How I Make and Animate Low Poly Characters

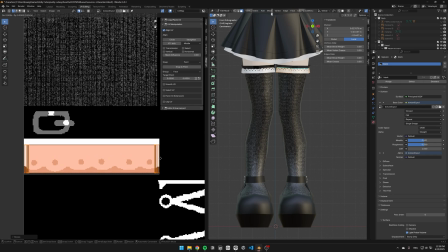Optionally, afterwards, I use UV squares extension to have them all aligned to a grid. If I want it to be unwrapped cylindrically like for the legs, then I use cylinder unwrap.
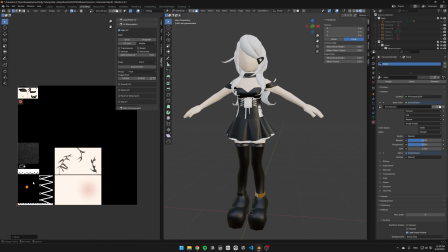Lastly, if there's a bunch of quads that should be the same color, I select them all, use magic uv extensions snap to point, then scale them down and move them around in my texture. Texturing! My models use two textures.
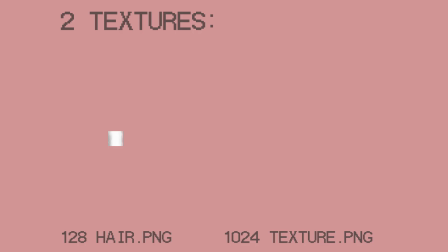One 128x128 for the hair and one 1024x1024 for everything else.
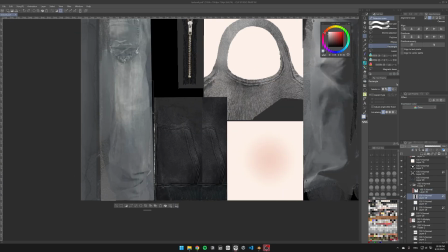I slap whatever is needed onto my texture, then move around things as things get busier like Tetris.
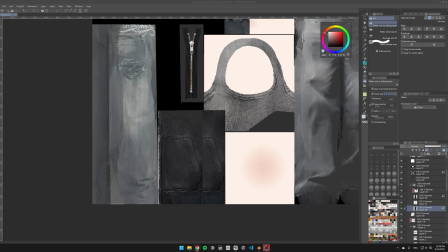I like hyperrealistic pixelated textures on low poly models, so I find a random picture of a clothing item and paste it onto my texture,
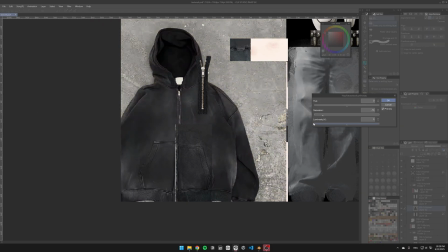disabling anti-aliasing and using nearest neighbor to scale to get that pixelated look.
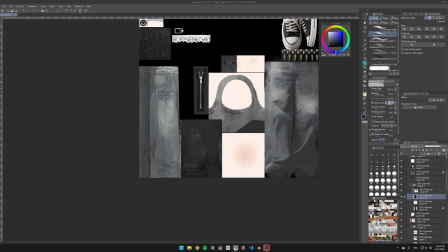Side note, what's the consensus on crediting random fast fashion clothing pictures? Should I say that these images are from Alibaba in jaded London?
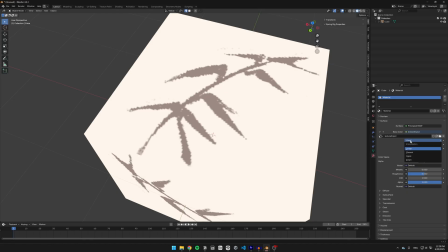Anyways, after importing the image into Blender, set Interpolation to Closest for that crisp look.
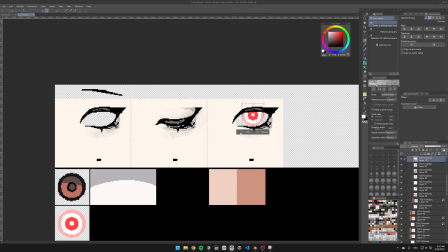For the face, I wanted different 2D emotes for the eyes, mouth, and iris, so just drew different eyes, mouth, and irises.
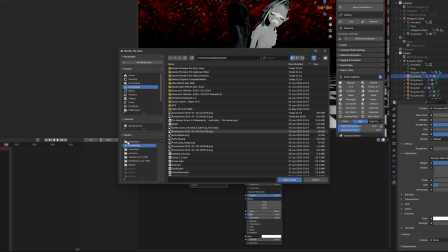Materials. The base materials for each character is just the default with their image texture plugged into the color and alpha output.
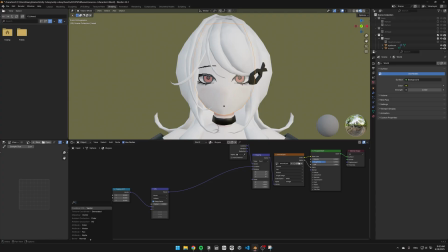The eye, mouth, and iris parts got their own material that was a duplicate of the original material, just with a different underlying shader.
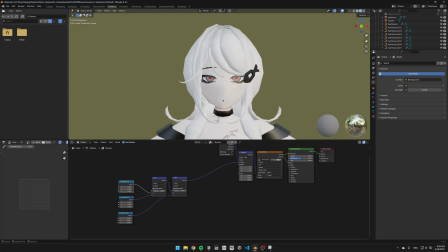Each eye, mouth, and iris shader had manually inputted nodes to manipulate the UV location offset for the texture,
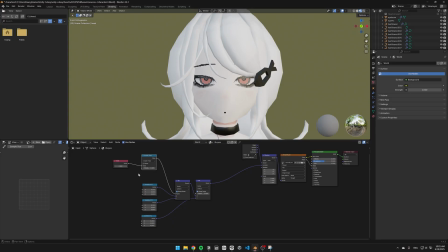all controlled by one main value node, which will eventually be driven by a driver bone later during rigging. The exact shader is boring to explain and covered already by many tutorials so copy the screenshot or check out LaCruzzo's tutorial.
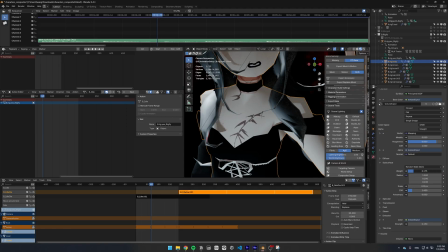I put subsurface scattering all the way to the max to get that translucent skin effect. And then done!
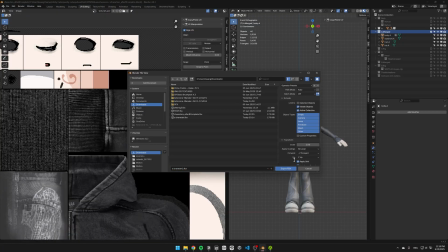Rigging Body For rigging the body, I used Accurig's free rigging software.
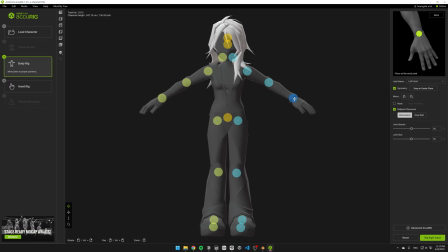Imported my model, set the body's joint positions, set the hands joint positions, and then we're done.
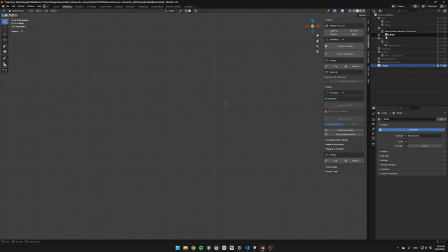Export. With the Accurig's blender plugin, select import character to import the rig.
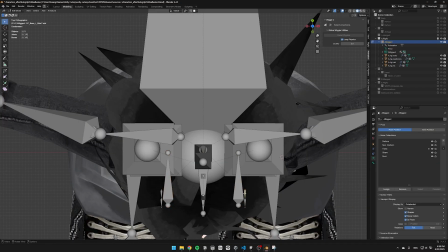Position the eyebones to the middle of the iris, then move them back to the head however much you'd like.
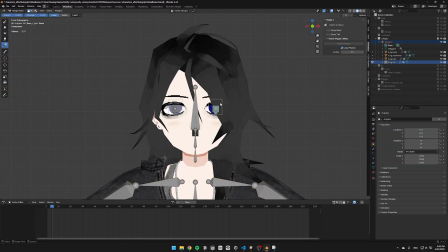Weight paint the iris to each eyebone since this isn't done automatically. Then go back to the plugin and hit Rigify.
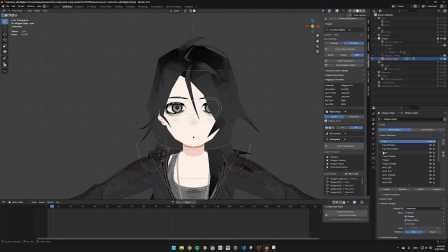This gives you Rigify IK controls to position your model. Rigging hair. For hair movement, I used the wiggle2 extension on github.
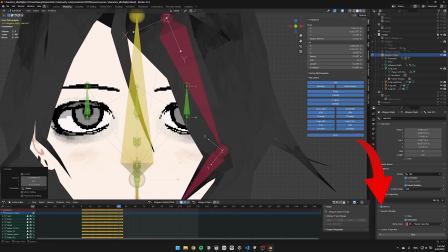Add a bone, parent it to the head, position it on the hair, enable deform on the bone, name it as a hair bone.
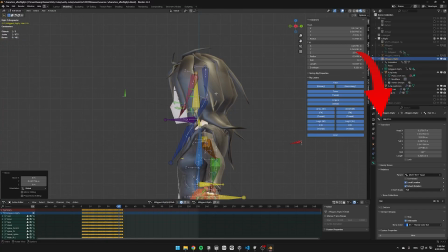If you are going to symmetrize it, append it with dot l or dot r depending on what side it's on.
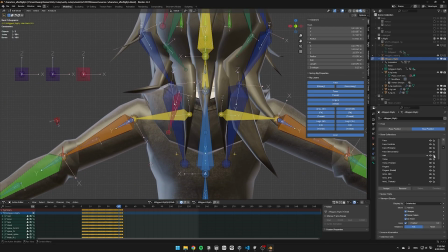Add it to its own bone collection labeled hair for better organization. To only see the bones in this collection, solo it by clicking the star icon.
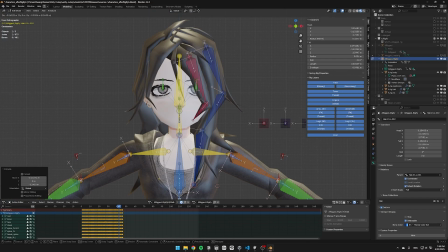Extrude this bone however many times to form a hair strand.
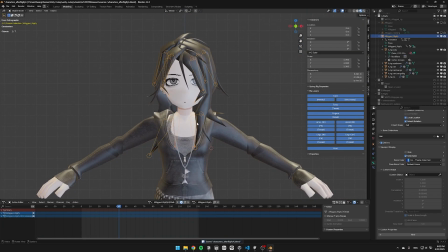In object mode, select the rig, then select the mesh you want to weigh it to, having the mesh as the active selection.
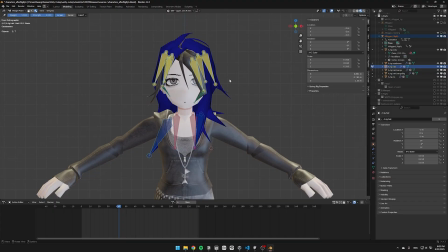Go into weight paint mode, select all the hair bones, then select weights, assign automatic from bones.
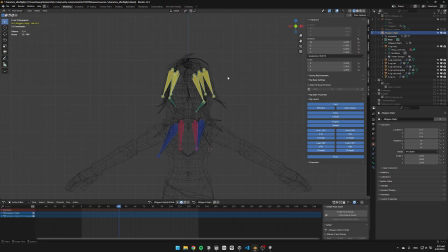From there, go to pose mode, select all hair bones again with A, or selecting the bone collection then pressing select. Go to the animation tab from the wiggle 2 extension, and enable bone tail. Bonehead just affects the position but I want the hair bones to rotate too, hence bone tail. Then mess around with the settings until you get something you like. I would like to increase my quality to 10 for higher quality wiggles and set the stiffness from 500 to 1500 to make the bounces not too wild.
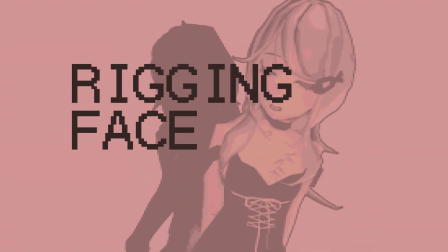Rigging the face.
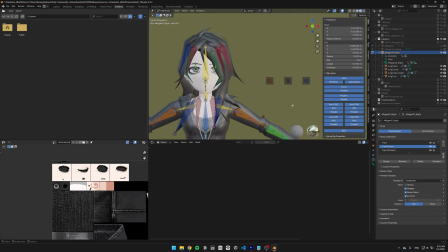To control 2D expressions, create a bone, disable deform, enable axes to see the axes, and make sure the bone Z is pointing up by editing its role.
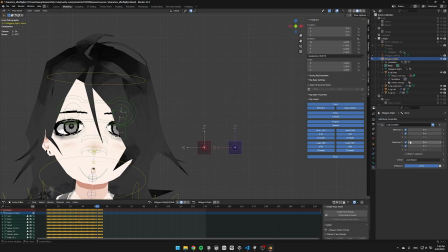Set a bone constraint to limit the location to only move on the local space z axis and then
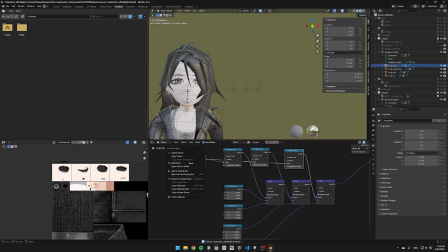plug this bone into the 2d expression material value node by right clicking this node and selecting edit driver. Increase the multiplier of the value to decrease the distance needed for the driver bone to change the expression and voila! Copy the driver bone to however many additional drivers you need.